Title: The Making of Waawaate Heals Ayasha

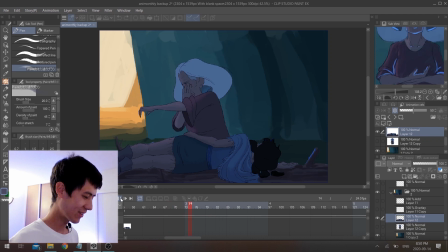[5:01]
Boom! There we go. All the colors are done for Waawaate and Ayasha.
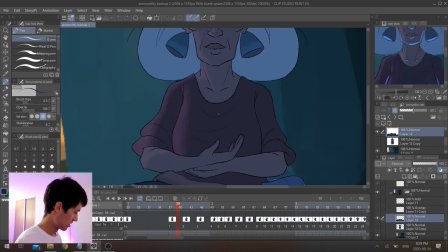[5:06]
Finally. So my process for the coloring was basically, my plan was to do soft gradient to color her body,
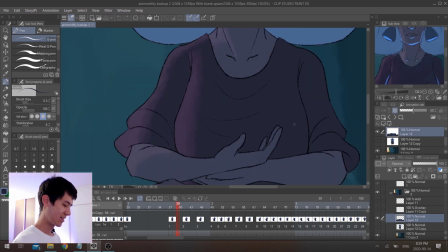[5:15]
and then I would have the color go towards the local colors.
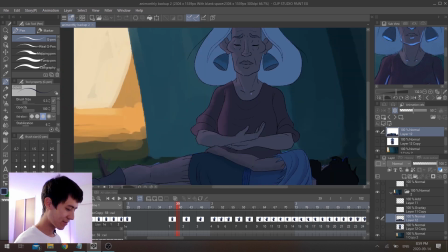[5:20]
So by local colors, I mean the natural color of, for example, her shirt is red, this red right here,
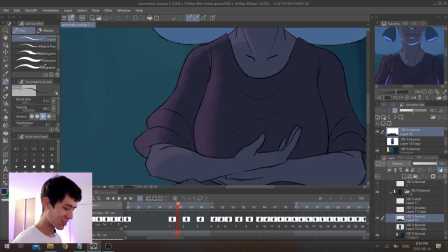[5:27]
and everything else is super muted because she's inside of this dark, gloomy tint.
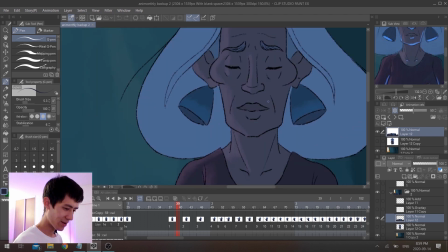[5:31]
So I decided to make a soft transition between the colors, because I know that when I add the blue highlights from the magic from her hand, it's going to be very sharp, because I want that to be the focus of the light.
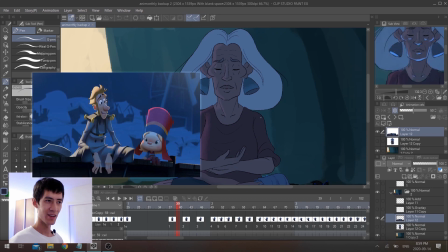[5:42]
So I chose to do a mix of soft and sharp, but you could also do soft and soft, or sharp and sharp, just depending on your own preferences.
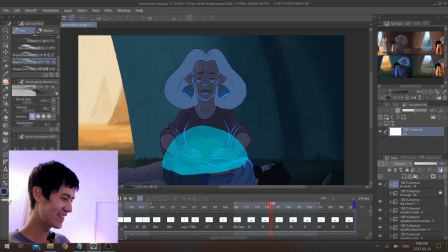[5:50]
And there we go, everything's done, woohoo!
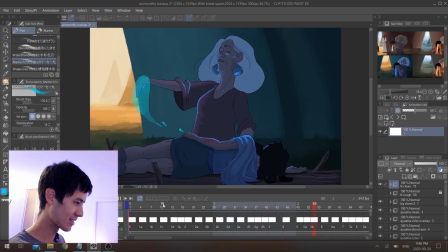[5:53]
I did the magical effects in her hands, and I used this marker brush that I found that I quite liked the look of it.
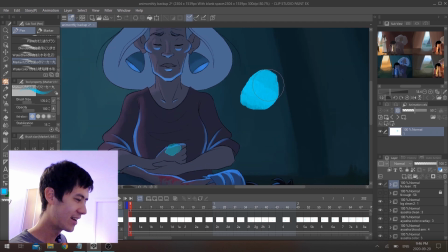[6:00]
It has a nice texture and looks pretty unique, and it has this glowing line around the whole thing.
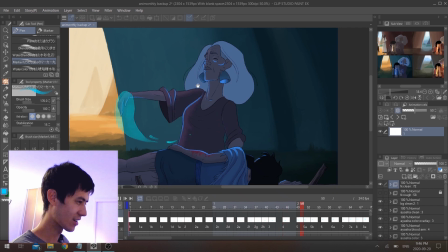[6:05]
I also added the sharp highlight from the magic on her face and also on Ayasha's body.
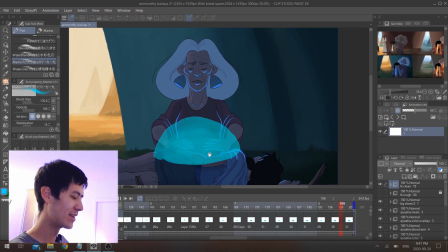[6:10]
And I almost forgot, but at the very end I added the blood on her arm because she's being healed by Waawaate, so she's got to be injured.
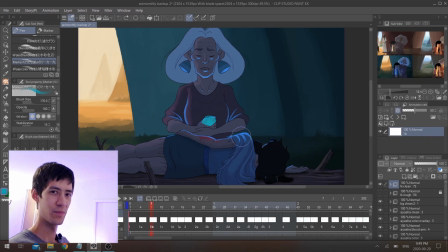[6:17]
So now all that's left is to export every layer separately as a PNG sequence so that it will have the transparency,
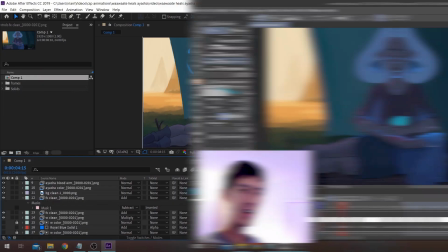[6:24]
and put them all into After Effects to start compositing everything together. Whoa, After Effects, amazing.
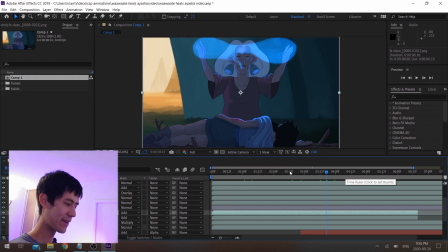[6:32]
The important thing that I do with pretty much all my animations in After Effects is I make lighting glow and make it more extreme, and for that I usually use the add effect. Sometimes I use overlay, sometimes color dodge, but mostly for all the glows that I do in most of my animations, I always use add.
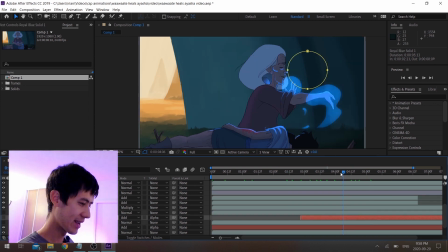[6:51]
So I also like to do this thing where I'll create a solid and I'll make it very blurry,
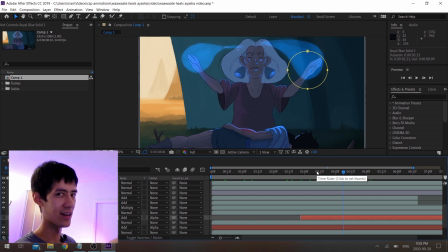[6:56]
and then I'll just have it track her hand around the screen so that it adds to the lighting effect when she's waving her hands around. And I also have it duplicated so that it's also passing over Ayasha's body as well, so that you really get that sense of realism that there's actually light passing over her body wherever she's moving her hands around.
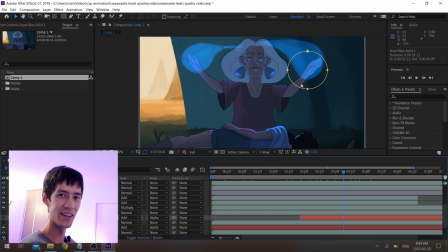[7:15]
And I also made sure to mask it so that it's not affecting the background. It's only on Waawaate and Ayasha's body that you see this blurry light passing over.
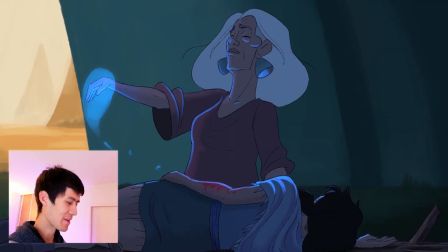[7:24]
And we are finished. That is the end of this animation. Only took 4 weeks for this 8 seconds.
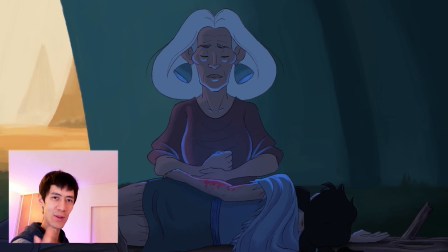[7:30]
So in conclusion, answering those goals that I set at the beginning of this thing, I think I succeeded in most of them.
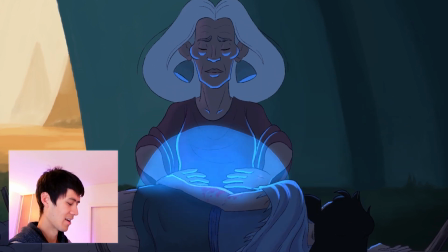[7:37]
So other than those goals, things I did well, I think the sound design I'm really proud of.
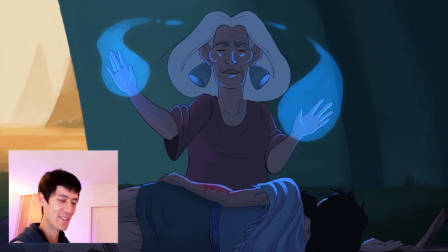[7:43]
I think I made some really beautiful sound and music for this short animation. Almost better than the animation itself.
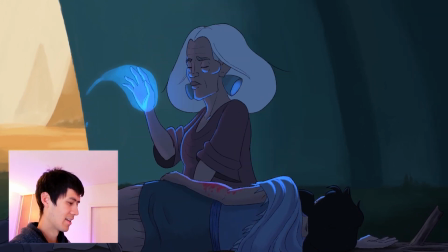[7:50]
The flowing arcs, I think I did well with the movement of her hands, and the colors and the lighting, even though I just copied it from my old drawing.
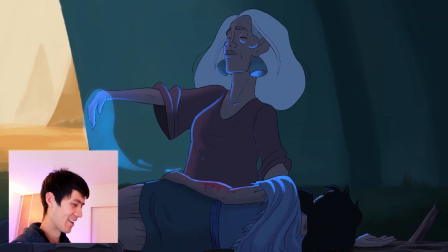[7:58]
Things I could do better next time. The model sheets could be better. I think I resized her face a little bit with the beginning and the end pose.
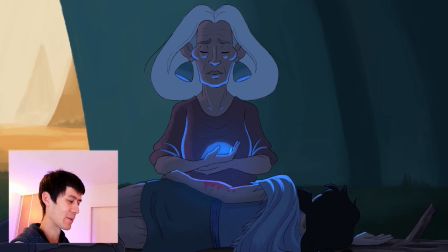[8:06]
The effects could definitely be better, but I don't like doing effects, so don't care that much, but it's something that I could definitely improve.
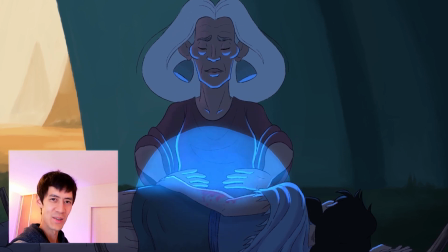[8:14]
And don't start in such a weird aspect ratio. And that's it.
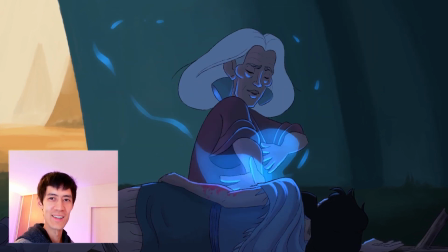[8:20]
Animation complete. Now what? Now I'll make another one and see you in 5 months.
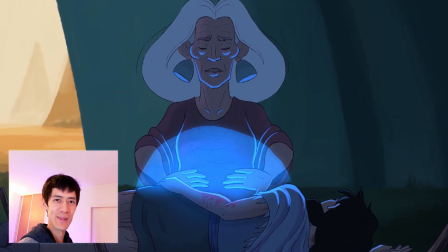[8:25]
Let's go.